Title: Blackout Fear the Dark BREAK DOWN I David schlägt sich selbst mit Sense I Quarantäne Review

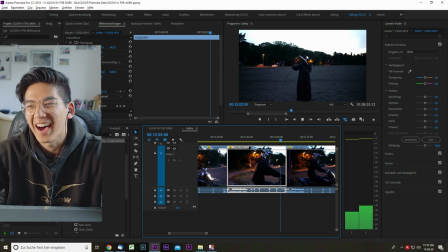Zack. Und dann musste David ecken. Dann hat sich die Sense hier in die Fresse geschwollen selber. genau also das war es im prinzip merke ich glaube die an senserei boom und dann muss darauf anfangen zu ecken genau und wegen
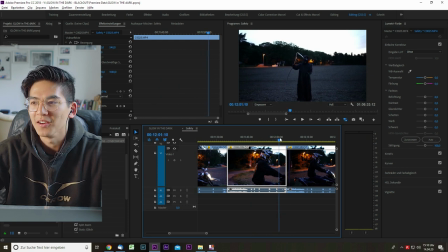solcher fehler wo david sich die sense irgendwie sich selbst die fresse einhaut ist ein mascher passiert weil das teils halt mega unamtlich und er hat in dieser maske halt nichts gesehen was halt krass war und der kat ist prinzip von hier steady shot dann boom die sense ist da und gerade rein
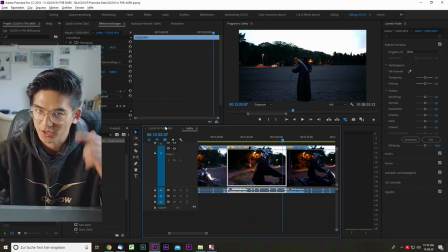so ist das ungefähr gewesen das war zu dieser planen kopf und es hat halt ebenso funktioniert
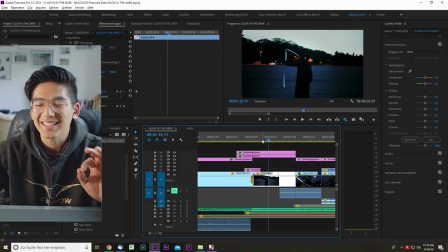da es nicht ganz perfekt funktioniert hat also wenn ich das hier die ganzen effekte
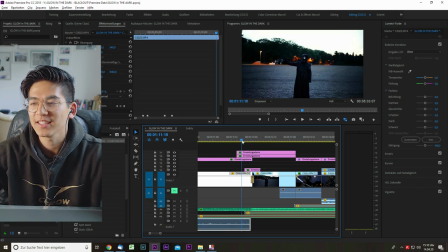weg machen würde hat es leider nicht so perfekt hingehauen wie ich es mir gewünscht habe weil das auto immer nicht ganz so perfekt stehen geblieben ist es hat immer ein bisschen geruch geht normalerweise macht man sowas ja mit dem stativ und
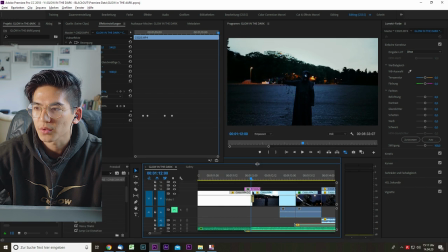deswegen habe ich jetzt einfach hier diesen glitsch gemacht den ihr hier seht ein bisschen größer und das bild also überhaupt die grader damit man einfach nicht
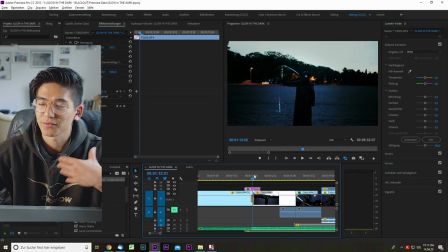diese differenz sehen wir jetzt genau darauf achtet und das ist halt ein fehler von mir oder was heißt fehler aber es ist halt ich habe drum herum
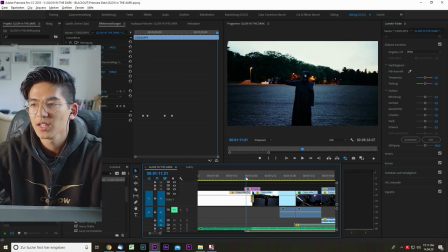gearbeitet weil es eben nicht die perfektesten verhältnisse für da waren normalerweise bräuchte man ganz andere equipment um solche szenen zu drehen
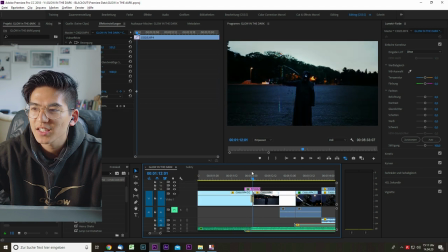es ist schon sehr gut geworden aber man sieht halt wirklich wenn ihr jetzt hier die Horizontlinie euch anguckt, zum Beispiel, die verändert sich plötzlich. Schwer zu erkennen, aber ja.
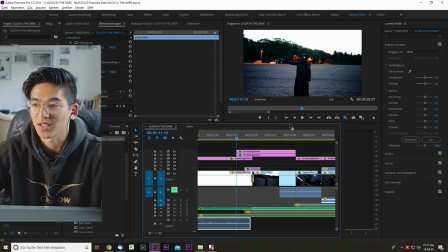Deswegen ist es nicht perfekt, aber es funktioniert, denke ich mal. Vielen hat das Video auf jeden Fall gefallen, was mich sehr gefreut hat.
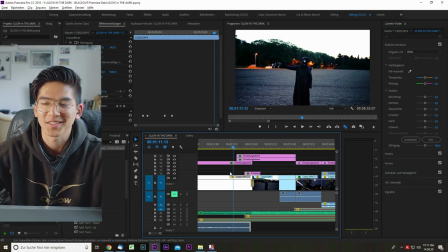Von daher hat es funktioniert. Und das ist so ein bisschen das Beantazin zwar in dieser Szene. Sehr geil. Hat auf jeden Fall Bock gemacht.
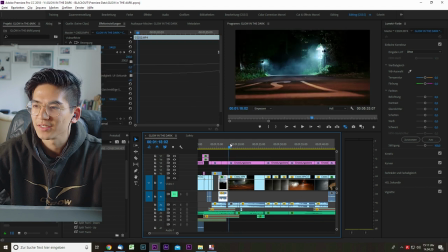Die Szene war auch ganz geil. Ihr seht hier, Søren fällt hier an. An diese Stopplinie hier quasi. Bremskurz und hier und da. Es sind zwei Lichter aufgestellt gewesen und dann haben wir auch ganz viele so kleine Rauchbomben gekauft.
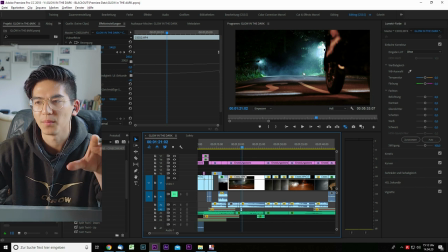Also gar nicht diese großen, die so viel Rauch machen, sondern ganz viele kleine, weil ich wollte einfach nur so einen Haze haben. Ich wollte quasi nicht zu viel Rauch auf einer Stelle, weil das sieht einfach, finde ich, zu gekünstelt aus. Stattdessen wollte ich diesen nebeligen Rauch haben, deswegen haben wir ganz viele kleine Rauchbomben gekauft und ich glaube, wir haben da an der Stelle irgendwie sieben, acht, neun oder zehn Rauchbomben einfach hingelegt und angemacht.
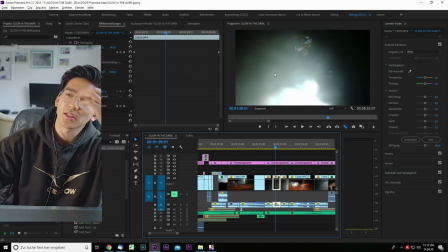Ein paar Szenen während der Fahrt mit dem Rauch und so, auch geil. Das haben wir geshootet, indem wir, ich habe einen BMW 318i,
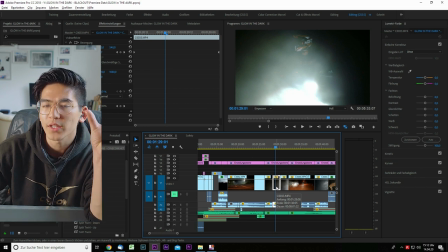glaube ich, und da hat oben ein Fenster, da hat sich der Maverick reingestellt und Licht von oben gehalten.
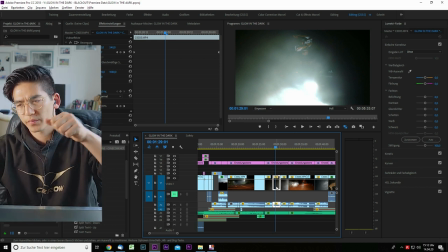Und ich bin aus dem Beifahrer, glaube ich, raus und habe die Kamera gehalten.
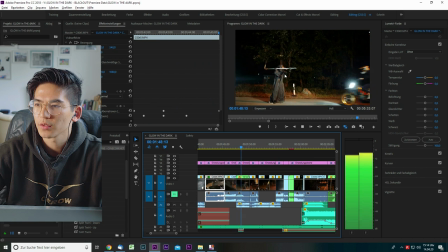Over Shoulder und pfiuu. Na,
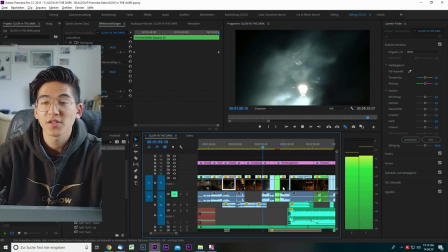hier beginnt die Illusion, Leute. Falls es euch noch nicht aufgefallen ist, es geht ja eigentlich um den Merch von Søren in diesem Video.
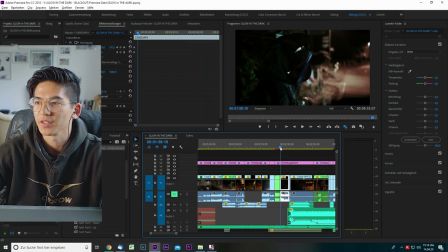Diese Szene habe ich aus aufgedreht, weil es echt schwer war, diese Maske von Davids Gesicht zu schlagen. So, jetzt kommt die Kamera von David angefahren. Auch hier wieder zu viel Produktionsaufwand eigentlich, Leute.
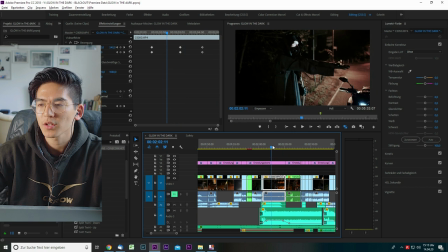Das ist ja eine Yamaha MT-10. Ich glaube schon. Und die haben wir vom lieben Byflo bekommen, weil er ja bei Yamaha arbeitet. Yamaha arbeitet. Und da hat das alles geklappt zum Glück und dadurch hat er dann dieses Bike zur Verfügung.
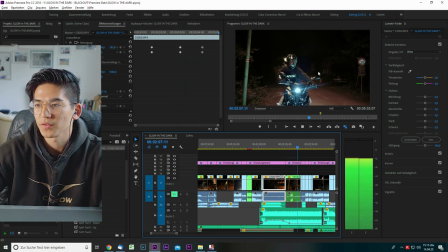Mega nice. Da steigt er auf. Litch Effect, Litch Effect. Und hier ist zum ersten Mal der Pulli da.
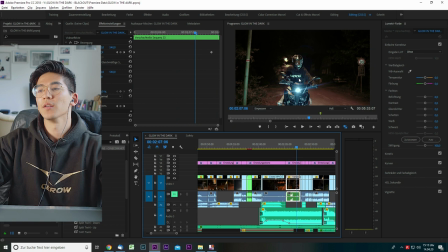Und zwar ist das dieser hier, dieser Glow in the Dark Pulli. Voll geil, weil die Schrift einfach leuchtet.
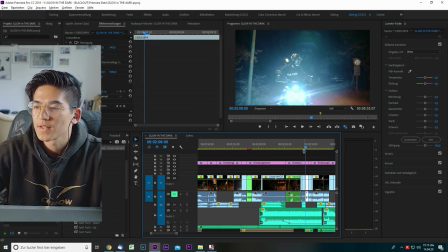In der Dukle hat es voll leuchtet. Wieder ein paar B-Rows. Nice. Wollt ihr das vielleicht noch mal hören und genießen?